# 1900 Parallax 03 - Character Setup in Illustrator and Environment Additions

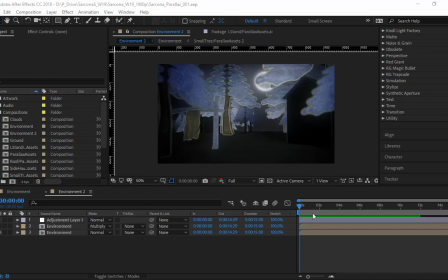That way, as you're working on the background, if you get stuck, maybe you jump over to Illustrator, start working on the character, and then come back to After Effects after you've had a minute. This is just so you can see a more finished version of my background.
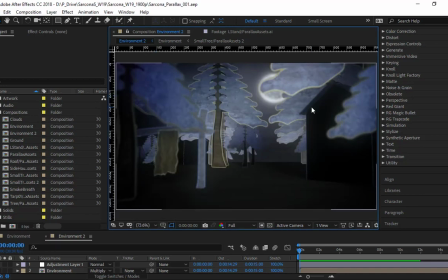I've added some glows, I've added some sound effects, I've added some lights into it.
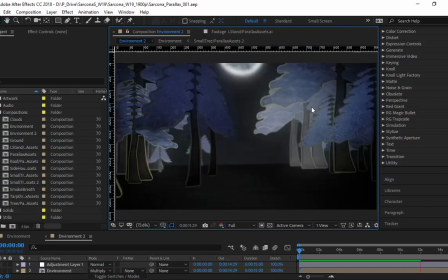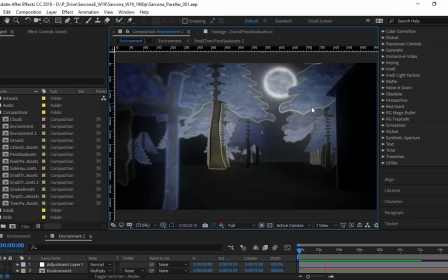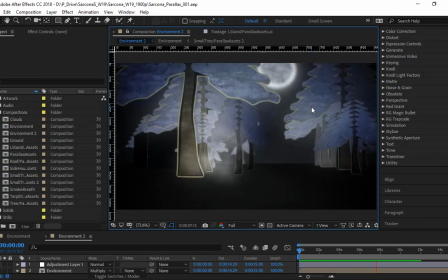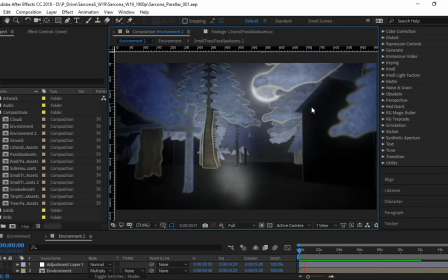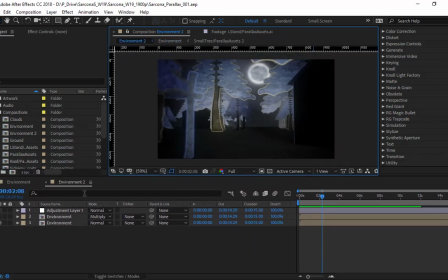All right, so extra stuff that I put inside this one just so you can see it.
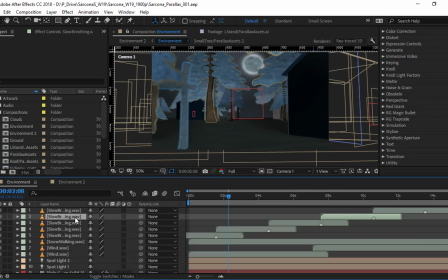Here's a bunch of sound effects so that every time he breathes out, I have a sound effect for breathing out and breathing in. Every one of my sound effects that I had, I brought into Audition, and I basically tweaked the speed and length of them.
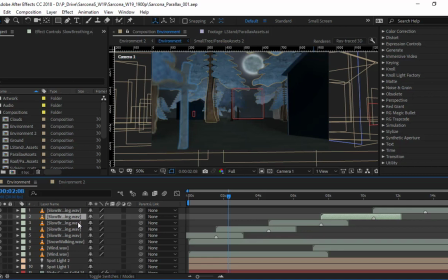So he was breathing too fast, so I slowed it down. Inside Audition, there's a thing called speed or stretch, and you're able to stretch that piece of audio out and control the pitch so it doesn't get like super low or super high. So you can play with those too. Same thing with the walking.
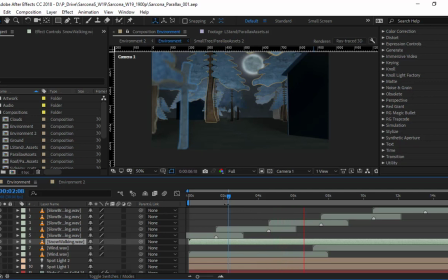The walking is actually him walking on gravel, but when it's slowed down, it sounds like it's walking on like crunchy snow. And then the wind, I think I just lowered the levels on that.
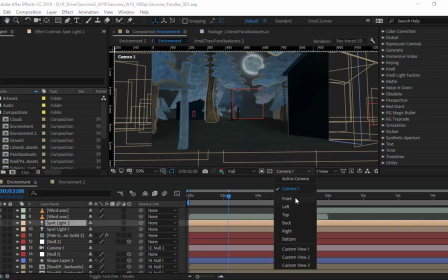The spotlight that's inside here, just so you can see my lighting setup, if I go to my left view,
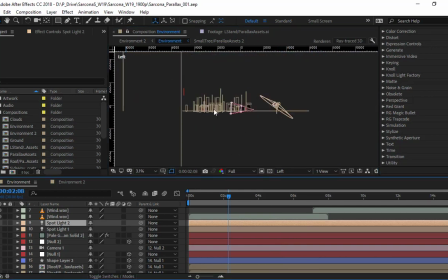I have a spotlight. Where are you at? There's one there. Oh yeah, they're both in the same spot, right? So I have both spotlights like right here. One of them is just kind of like an overall, just like coloration to the entire scene.
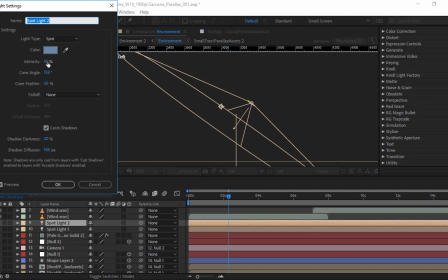I created a spotlight. I changed the intensity to really low, gave it this bluish color. And this is the one that casts shadow, so I have some kind of shadow in the scene. My other spotlight is a bit brighter, but the shadow darkness is really low, so you don't really see the shadows from this one.
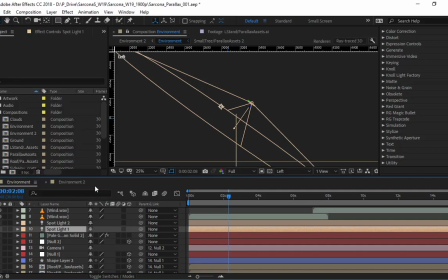With every scene, you may just want to add some lights and then see what they do. The idea with them is just to get them into a position to help fill the scene up so that you have, obviously, the look you're going for.
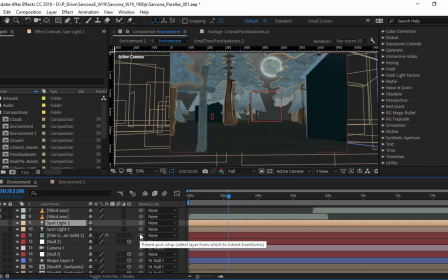Without the lights in the scene, everything is way too like blown out and you kind of lose the illusion of it being like a night scene. But then with the lights, now we're adding more of that. It feels like night to it.
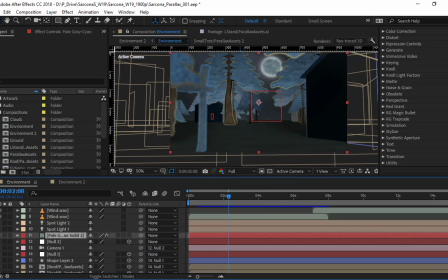What else is this? This is the smoke that I have coming out of his mouth.
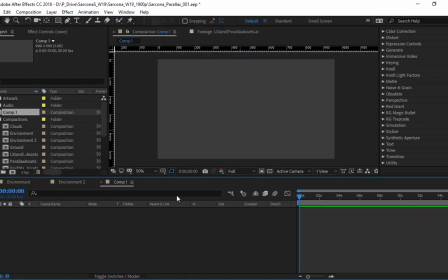And I'm just going to switch to a new comp just so you can see how I did this.
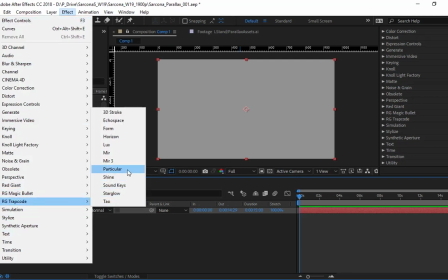I used a plugin called Particular.
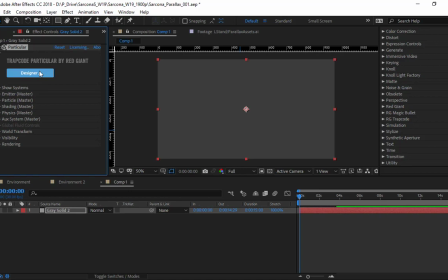You can look more into Particular to see exactly how to do the specifics of this type of thing, because you obviously may not want that.
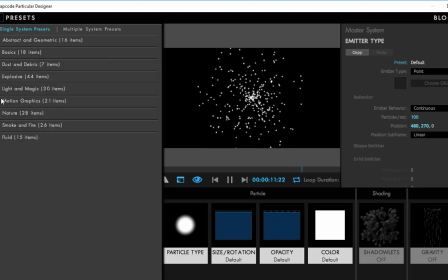But with Particular, you can do all these really cool kind of like smoke, fire, fluid type things.
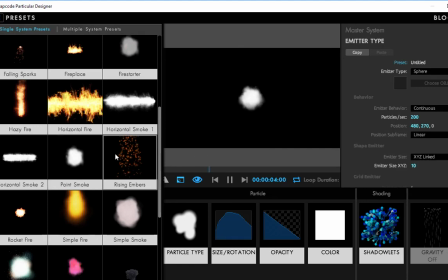So there's like this just point smoke one. I'm just going to use that as my base.
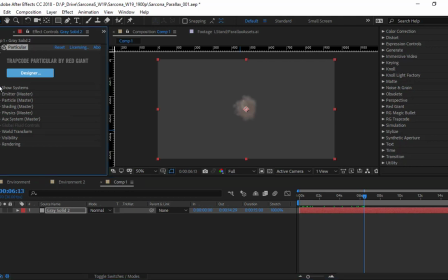And as it plays, you can see there's the smoke. And then just by going into the menu items, you can basically just kind of control what it's supposed to do. So in this case, I actually had it going, not there, directional.
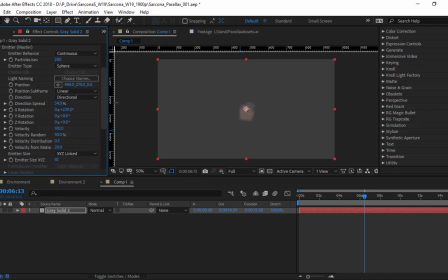And I changed the direction. And then I added more velocity to it. And then you can see now how it just like goes and comes out like that. Now mine's different, obviously different colors.